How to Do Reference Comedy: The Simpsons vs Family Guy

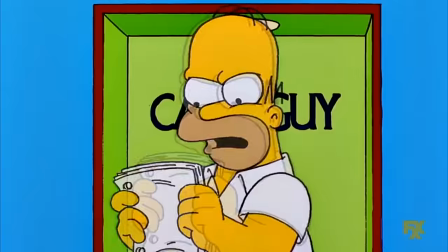248s
By contrast, if you saw that same level of humour in a scripted comedy show where you know the writers can literally dictate the flow of the conversation,
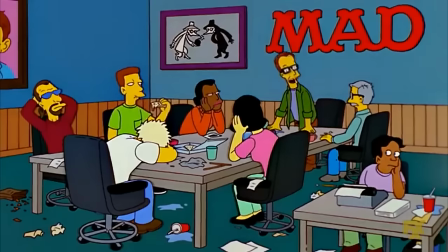257s
you probably wouldn't find it as funny. Likewise, when comedy writers commit themselves to only telling jokes within the context of the episode,
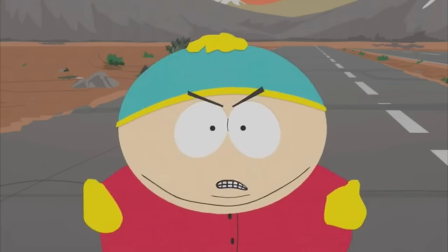265s
any joke they get out of it is automatically elevated by the impressiveness of how they incorporated that joke into the narrative.
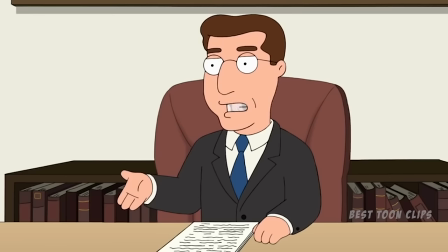273s
By contrast, the cutaway format allows the writers to make literally any joke at basically any time.
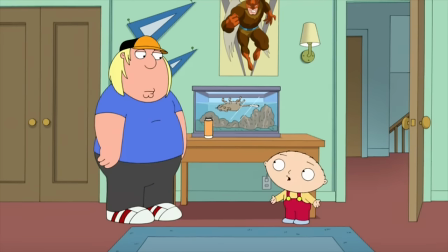279s
The specific line that sets up the joke is, Chris, we're a team and we've got to look out for each other.
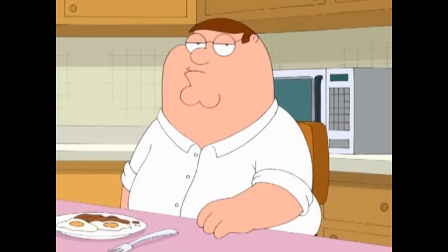284s
And I'm sure in any given episode there would be an opportunity to include that line, so it's not that impressive when it's incorporated into the episode.
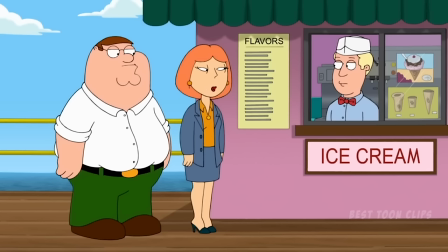292s
And within that context, it's reasonable to ask, okay, they could have had any joke in the world.
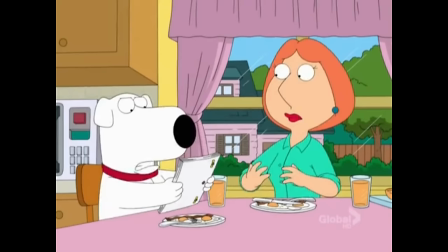298s
They could have literally set up any joke here, thanks to the cutaway format. And this is a scripted show, so they had quite a while to work on a joke.
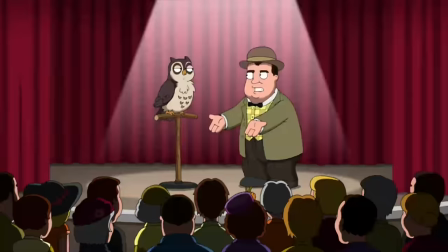306s
And this is the best they could come up with? Even if you don't find The Simpsons joke that funny,
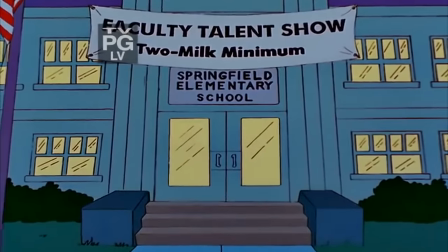311s
at least you can say they had this one opportunity to feature some faculty talent show themed humour, and they made the most of it.
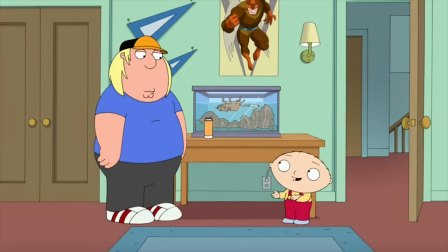319s
This Simpsons joke wouldn't be as funny if it was introduced with the line, This is as bad as that teacher's talent show we went to.
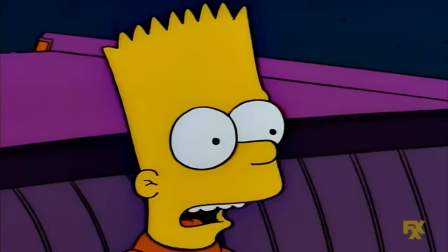326s
Just forced into the dialogue of a completely unrelated episode. But it wasn't, so that makes it better.
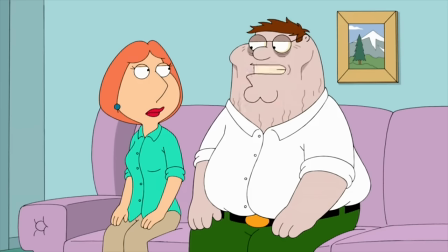332s
Now this being detached from the rest of the episode fits into my next important point, And it's probably my strongest point, honestly,
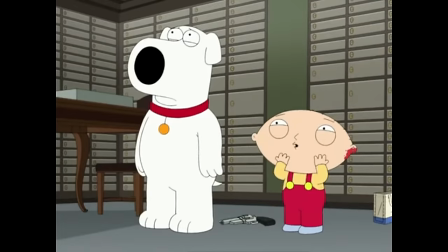339s
but I don't know how to structure YouTube videos properly, so I didn't start with my strongest point.
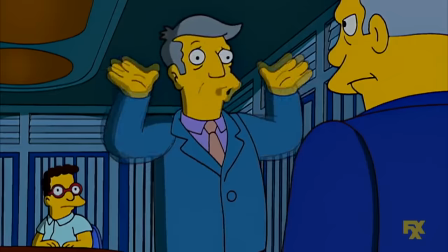343s
The reason The Simpsons joke works better is because it's about characters we actually know.
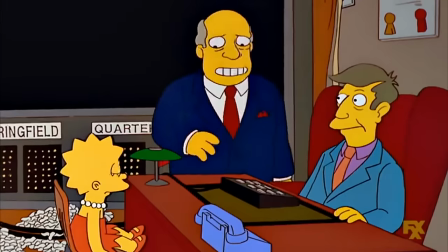349s
We know the characters of Skinner and Chalmers. Everybody's seen the steamed ham segment.
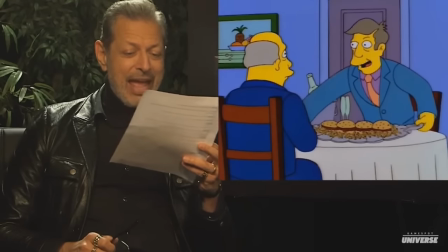355s No, I said steamed hams. That's what I call hamburgers.
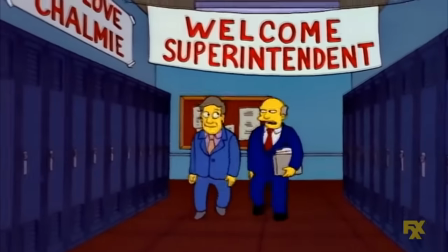359s
Skinner is always a bit awkward, and he's often trying to appease Chalmers in a way that usually only aggravates him.
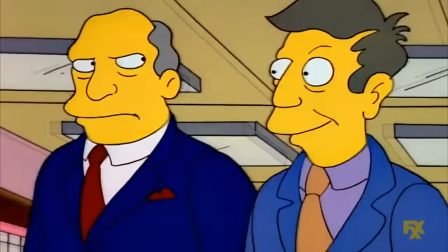365s
Chalmers is in turn, usually aggravated by Skinner, heavily critical of him, and usually disappointed by him.
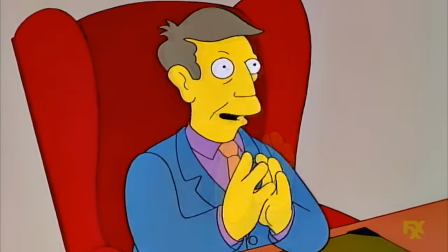372s
He's also awkward in his own way, being a high-ranking bureaucrat in a cynical education system.
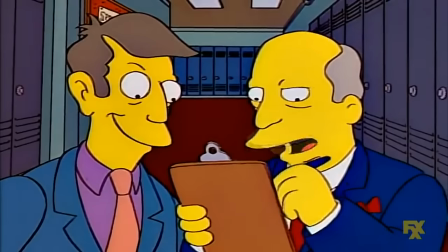378s
And the extension of knowing these two characters and having seen them interact all the time is that we know the dynamic between them.
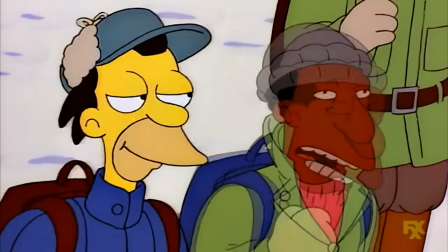385s
We've seen it play out before. So this joke would be much worse if it played out with any other pairing.
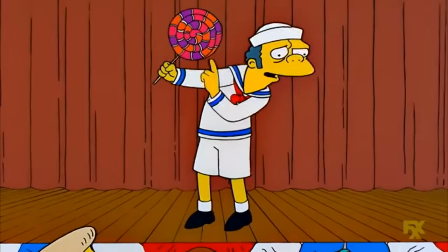391s
Chalmers' awkward delivery of the setup wouldn't feel the same coming from somebody else, and Skinner's complete inability to actually perform the bit wouldn't work either.
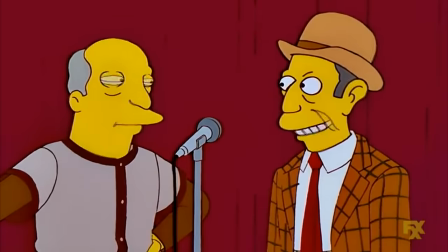400s
And of course, even if one of these two was delivering their lines, it wouldn't work if they were delivering that line to a different character.
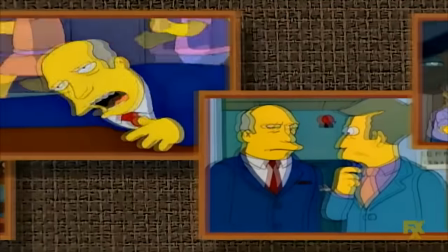407s
Everything about this joke relies on the way it builds up the character humour. By contrast, we of course don't know Owl or Costello at all.
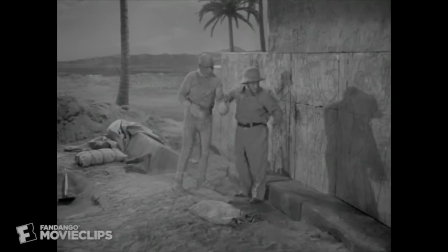416s
At best you could say that we know the character of Costello because he's based on a real person.
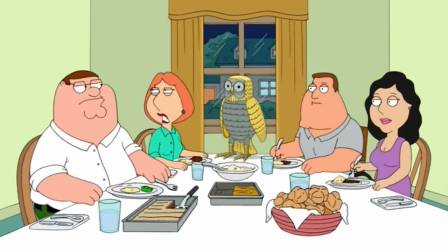420s
I mean, I guess you could also say we know the character of Owl, since he's based on a real animal, but the point is that nobody is going to be sat down thinking, ah,
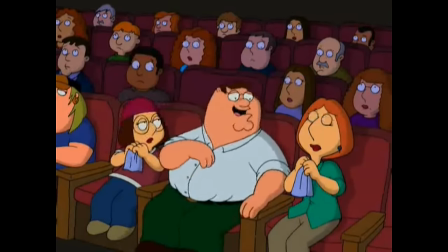429s
that's a classic interaction between fan-favorite characters Owl and Costello.
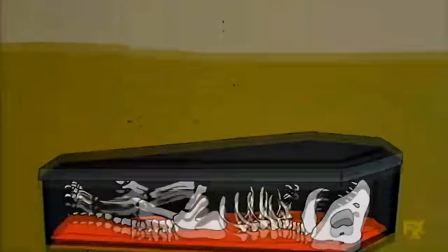434s
What wacky adventures will they get into next? And I should point out that the joke in The Simpsons also has more layers.
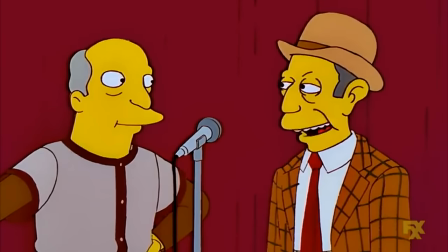441s
So far, I've been acting as if the jokes in both episodes only amount to Skinner delivering a punchline wrong, and Owl saying who to an exasperated Costello.
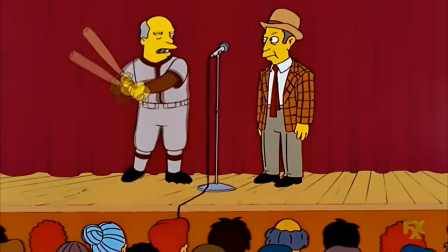450s
The Simpsons joke starts off with the intrinsic awkwardness of Chalmers delivering his line in a very unnatural way.
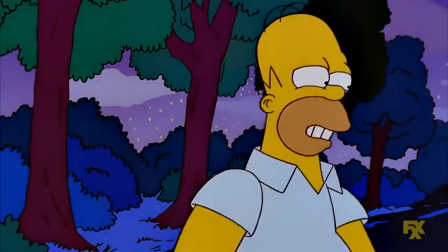456s
Then we get Skinner butchering the punchline, which is probably quite a relatable experience for a lot of people.
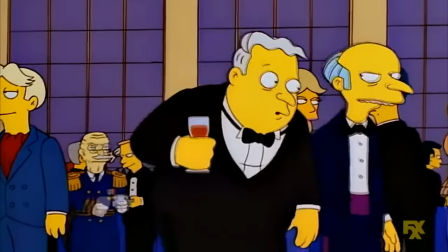462s
I imagine we've all had that one punchline that didn't quite land. And then we get Chalmers' angry reaction to Skinner,
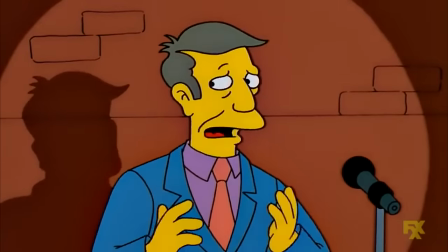467s
where he also drives home how badly Skinner butchered the routine by saying they've only been on six seconds.
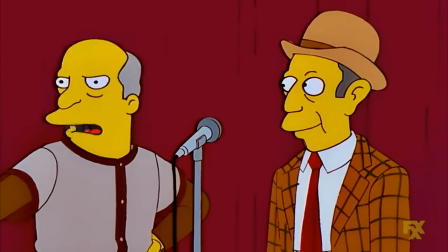474s Yes, well, that's just great, Seymour. We've been out here six seconds, you've already managed to blow the routine.
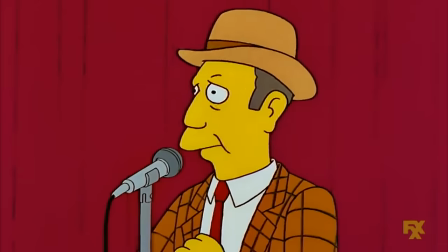480s
After this, Chalmers then walks off, muttering to himself that Skinner is a sexless freak.
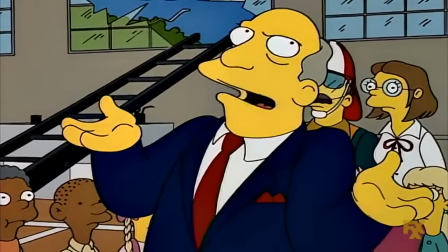486s
This works as shock humour, a representation of Chalmers' hatred for Skinner, and an accurate commentary about a funny aspect of Skinner's character.
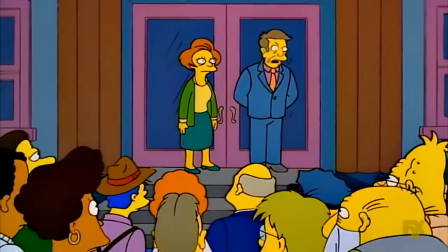494s I am a virgin.